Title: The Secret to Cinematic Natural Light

We're looking to create that contrast through light and shadow or color. So that's what I was doing here. I was trying to create this color contrast between, you know, the colder look outside and, you know, our foreground. And we were really lucky that on this day it was overcast. When the clouds are in front of the sun, it just naturally creates a softer quality of light. And so that's why the light in this scene is very soft. So let's dive into some of the close-ups in this scene here.
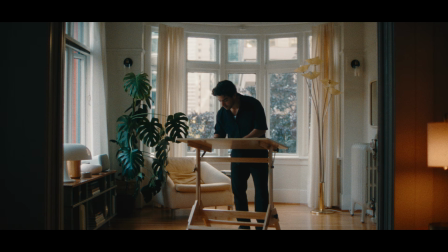So after this shot, we see him, we are kind of pushing in, and then we reveal a close-up of him at the drawing board, right?
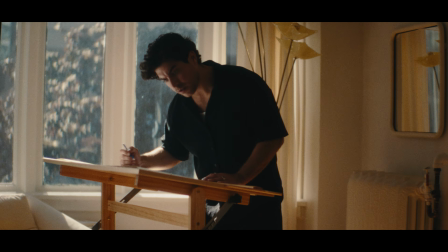He's drawing away. Now going into the close-up, I kind of had my camera here, you know, shooting on the shadow side once again, just to create that more shadowy three-dimensional look.
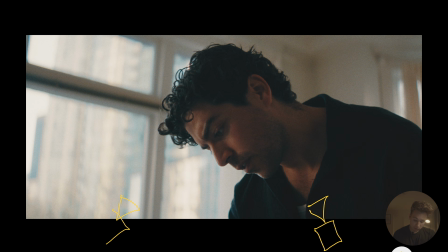Because if I had my camera over here, right, on the front lit side, you know, it would look probably pretty flat because the window light here is gonna be kind of pushed all over the entire room.
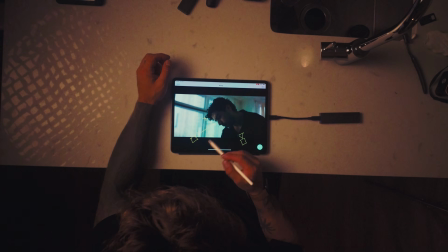And I just prefer to keep my camera on the shadow side. So what we had here is the window light just coming and hitting him in the face.
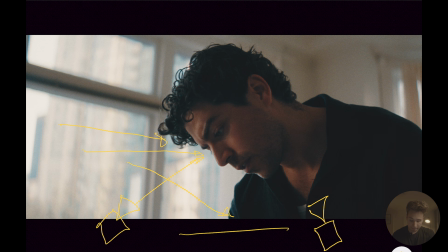And you can even see some bouncing off of, you know, the drawing board that's below him and bouncing back up and just giving that beautiful kind of skip light here on his chin. And I love playing with silhouettes and a little bit of a darker image. So I was okay crushing the shadows a little bit more and just kind of exposing or leaning more towards the window exposure.
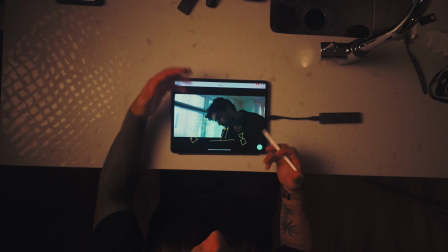And I just thought it had a really beautiful natural look to it. And it's super simple again, right? And then we just had, you know,
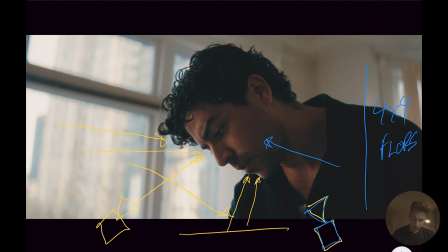some 4x4 flops creating that beautiful shadow on his face and creating that kind of depth and dimension, right? Because my camera is pointing towards the window, we're looking out through that window into some depth out there.
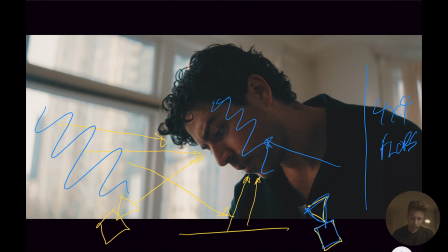We're creating, you know, leading lines, there's depth and that shadow there, right? That shadow is just kind of creating that three-dimensional look on his face. And then we're just edging him with the window light, which is looking so awesome. And I just felt like, you know, the scene just leaned into this more natural, beautiful look. And it's really simple, right?
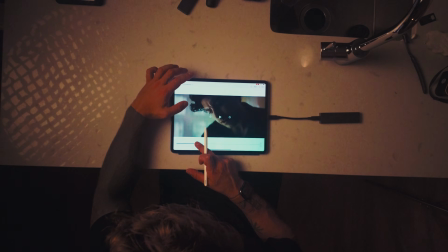Like it's going back to just shaping that light. Here's actually something interesting. Here in this scene, the sun actually came out of the clouds and it had this little break.
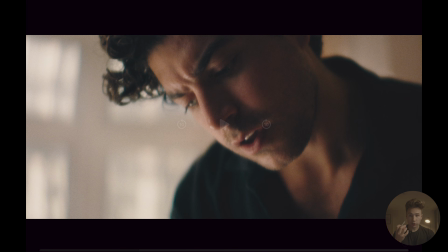And I was like, oh, we gotta roll because we had this different quality of light. It's more harsh, you know, there's a little bit highlights on his nose, you know, there's a little bit of a different quality.
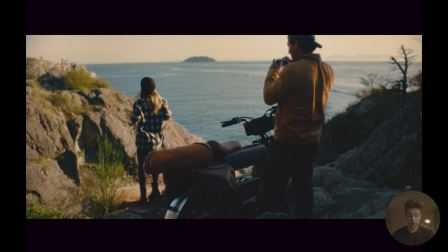The shadows are a little bit more harsh, right? Okay, so now we're at a scene outside and we play with natural light.
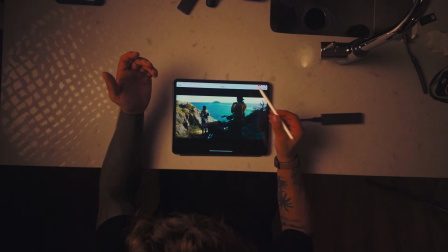And once again, you know, we checked out this location, believe it or not, again, before shooting this project, and I knew where my sun was gonna be positioned, right?
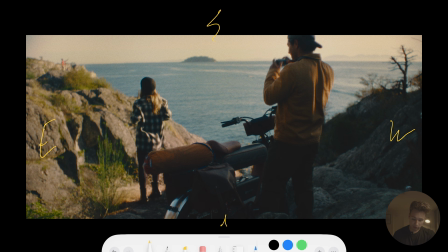This is east over here, this is west over here, south and north, and the sun rises and goes over like this. So I knew that either, you know, the morning sun would be really beautiful and this would be backlit, or the setting sun over here would be beautiful pushing that way.
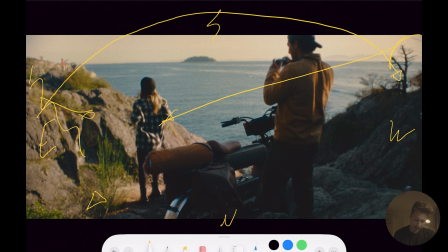And I had to figure out where I wanted my camera positioned. And I knew I wanted my camera to be positioned mostly shooting this way, and I love shooting backlit. So I knew shooting at sunset would be the most beautiful because that would give me the desired lighting, the backlight look. We kind of got there a little bit earlier, around like 5 p.m., which was great.
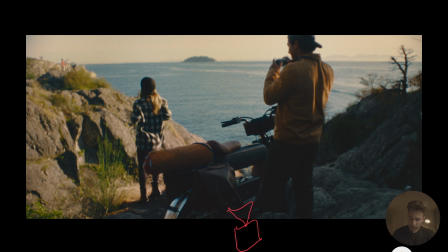So I positioned my camera here, kind of facing out to the water because the sun was over here and it was kind of edging my characters, you know, here. And then it also kind of created this beautiful look here. It kind of like front lit this rock here.
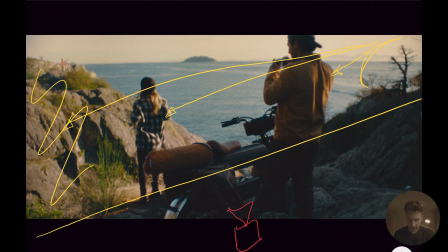And it kind of created this beautiful layers. Like we have this layer here, right? It's like this diagonal line going across in the composition.
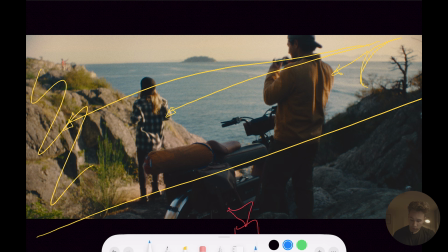We have, you know, this bluer, colder shadow on this side. And then we have our beautiful kind of warmer, sun-kissed, harder light, different exposure texture on this side. And I think this kind of composition is super beautiful because now we're creating layers, right? We have the color contrast here with the blue and the warm.
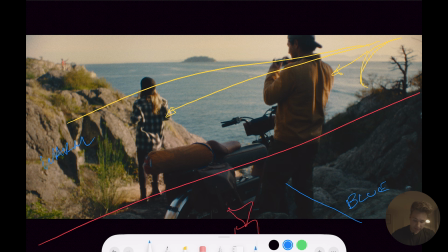And then we also have, you know, this leading lines out to the ocean, which is super beautiful. And we're also creating layers with different lighting values, right?
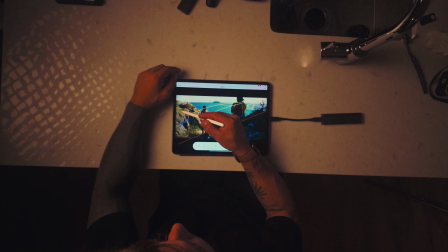We have a darker shadow side here and a more bright kind of highlight over here, which is super cool. So then when we got into the close-ups, that gets a little bit more tricky, right? So how do we kind of light, you know, if you notice, if you're shooting out in the noon sun or shooting out in broad sun, it's really harsh on your face. When the sun is like that, I like to kind of wait till when the sun is lower in the sky.
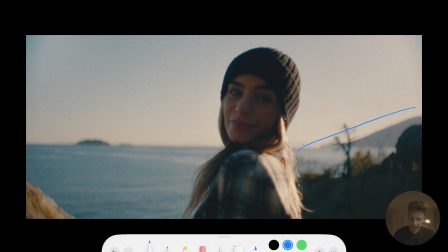And then that way the position of the light is pushing more sidey, you know, creating a different kind of shape of light.
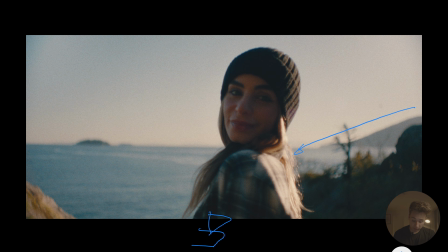Again, right? I positioned my camera on the shadow side. Common theme here, right? And then the sun was all the way over here setting here, and it was just backlighting our cast here.
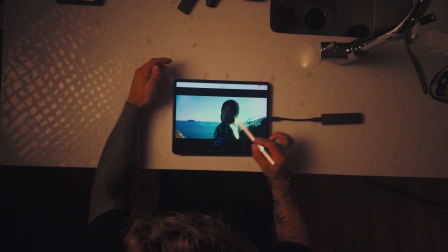And then I just leaned into the silhouette of it. You know, she's kind of silhouetted here, but I thought it was beautiful.
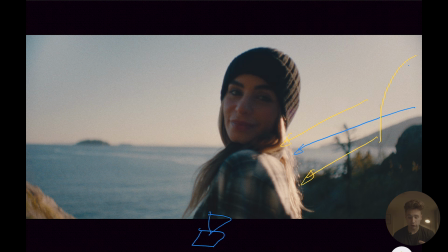You know, we still have different textures and different color contrast going here.
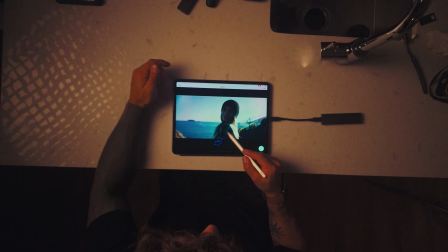We had the warm sun hitting her hair, the beautiful color contrast between the bluer shadows here.
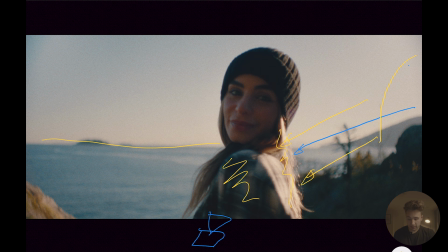And then again, you know, you have the horizon here and just so many leading lines. So I'm just creating beautiful composition and I'm just letting the sun do its work by doing the backlight. If you watch most Hollywood films, no matter where the camera's looking for most part, it's always backlit. It just makes it look better immediately. That edge light and then just kind of leaning into that just looks amazing. Or you can side light your characters with the sun and then diffuse it. Diffusion is a great way to shape your light.
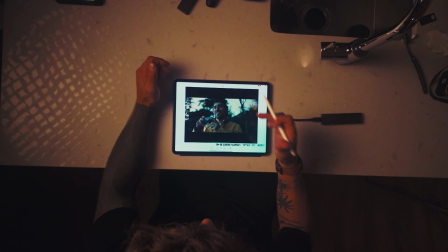And then this is what you're gonna see. We eventually shot the reverse shot of the shot you just saw.
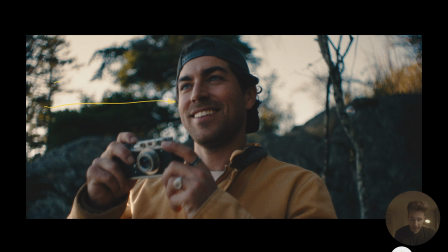And here we have the sun hitting his face, but it was a little too harsh. So what I did was I took a diffusion frame. You know, you can find this, you know, on Amazon. It's like you can have like a pop-up one of those circle ones, but I don't like to do it too thick. What happens is your character is gonna be a lot darker because when you diffuse it, it cuts down a lot of light, and the exposure between your character and your background is not gonna be balanced,
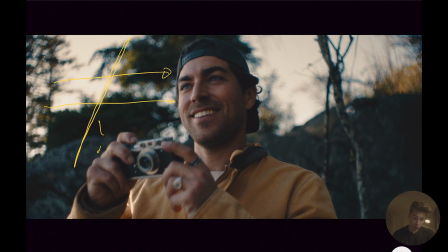right? You wanna make your image balanced. So I like to do, it's called a quarter grid diffusion or a silk, usually a China silk. These are not as thick. It doesn't take away too much exposure from your scene and doesn't make it feel like, why is the character so soft, but then the rest of the world is like hard light.
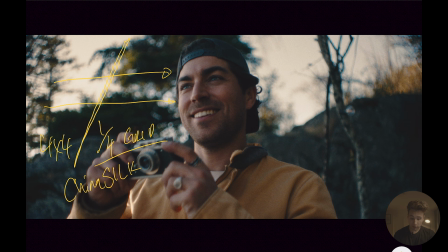I had a quarter grid diffusion frame. It was just like a little 4x4 size, and that just created this beautiful soft light on his face and had this beautiful, you know, Rembrandt. And to get that Rembrandt, I just positioned the actor, you know, in correspondence to the sun.
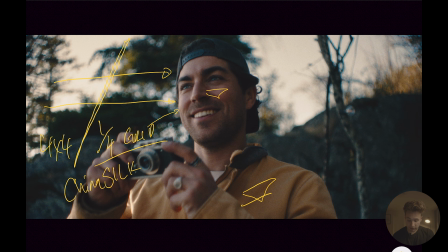It's creating that Rembrandt on his face. And again, look, I'm shooting on the shadow side. Again, my camera is here looking at the shadow side.
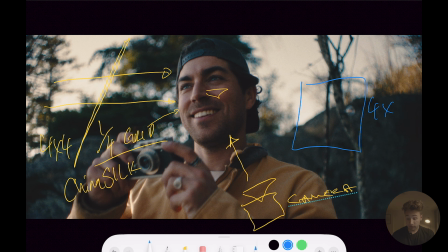And then I even had a 4x4 flop. And what that was doing was creating that shadow on his face. And that's how I got this beautiful kind of Rembrandt look on his face. Diffusion and then some negative fill to create that shadow. Because if I didn't have that negative fill, it would just be kind of like potentially a more high key look. To end this video, this is my favorite shot from the whole commercial. It's them setting up the camp and looking out to the sunset. I knew I wanted to look out to this view, right? I wanted to put my camera up high and look out to this beautiful view because you got these beautiful leading lines, right? Diverging into the distance. We knew that because I said before we were seeing where the sun was setting, it was setting all the way over here.
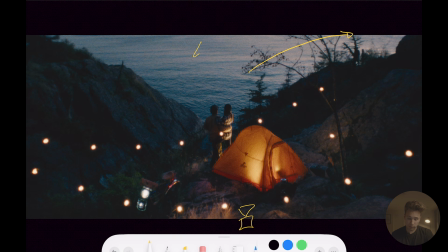So you had this beautiful sunset. And all this was, right, it was like we just had like, you know, little light bulbs here strung up here, you know, boom, creating this beautiful glow.
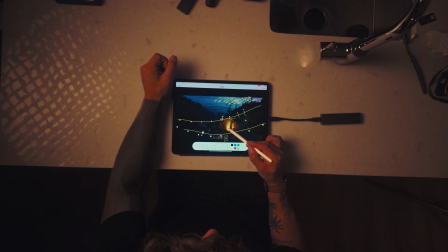You know, just we had like, I think like a flashlight or something inside this tent, just kind of glowing that.
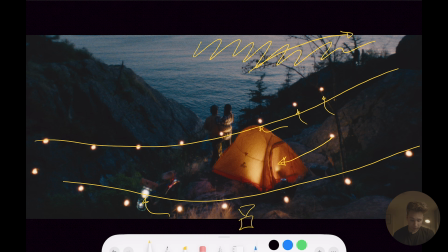And then that was basically it. And we just turned on the headlights of our motorcycle just to give some highlights, right? Like your eyes are drawn into this image because of the highlights, right? Like you have these little beautiful pops of different exposures, and that flashlight is actually edging them here,
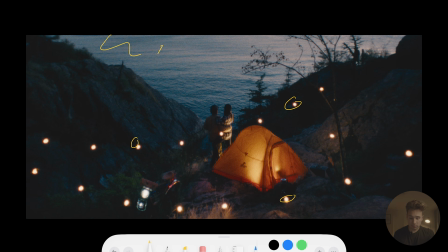which makes them stand out more, contrasting this beautiful blue water. So yeah, I don't know. I feel like some great takeaways from this video is to create these cinematic images outside. It's just finding, you know, composition that makes your image look three-dimensional and where the light helps amplify that, where it creates it more shape in your frame and different qualities of light and different values of light, right? Like some hot spots, some soft light, some color contrast. These things are gonna make your image look cinematic in the end. So I hope you guys enjoyed the video.